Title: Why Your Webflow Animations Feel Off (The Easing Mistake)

The key is the rhythm. Movements start gently, then they accelerate, and then they come to a natural stop at the end. And this is called easing. And it's often the difference between a nicely animated website and a wow, this feels just great website. And with the new G-Sub animation tools, you can make great use of the built-in easing presets.
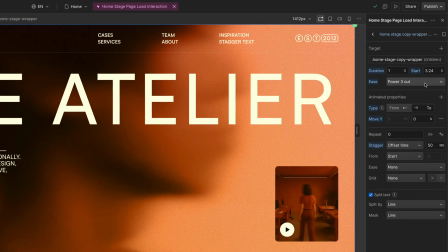They range from levels of 1 to 4 where 1 is slower or more even and 4 is faster and more dynamic.
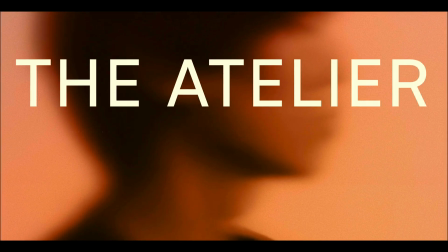Let's have a look at this page load animation here from this course as an example and that's one that we are going to build later on.
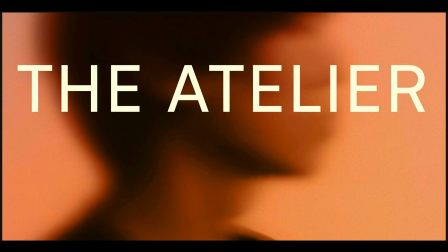You probably noticed how the animation eases in very slowly,
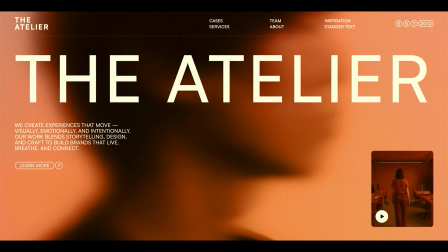gradually picking up the speed and then almost as if the stage is moving toward the viewer. And this is a perfect example of how important easing is. If this were just a linear,
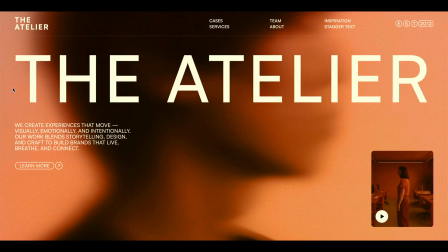constant speed animation, it would definitely lose that sense of flow and would not feel nearly as engaging and interesting.
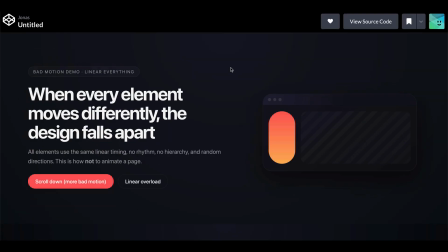And in contrast, here's an example that I had ChatGPT created on purpose to show what happens when everything
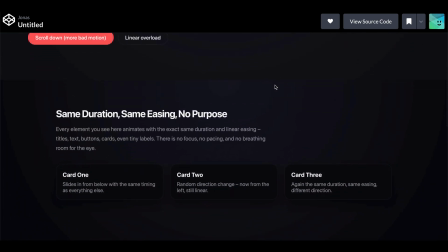is animated linearly and every element moves in from a different direction.
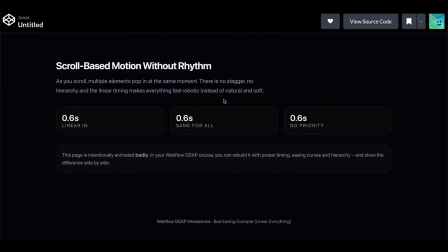And the site itself actually has a clean and normal structure.
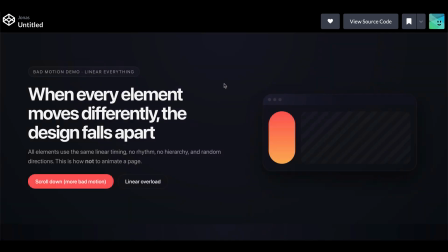But because of the way the animations behave, everything feels a little bit chaotic.
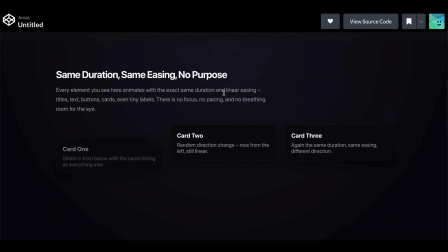It becomes difficult for the viewer to perceive any consistency or aesthetic harmony in the animation itself.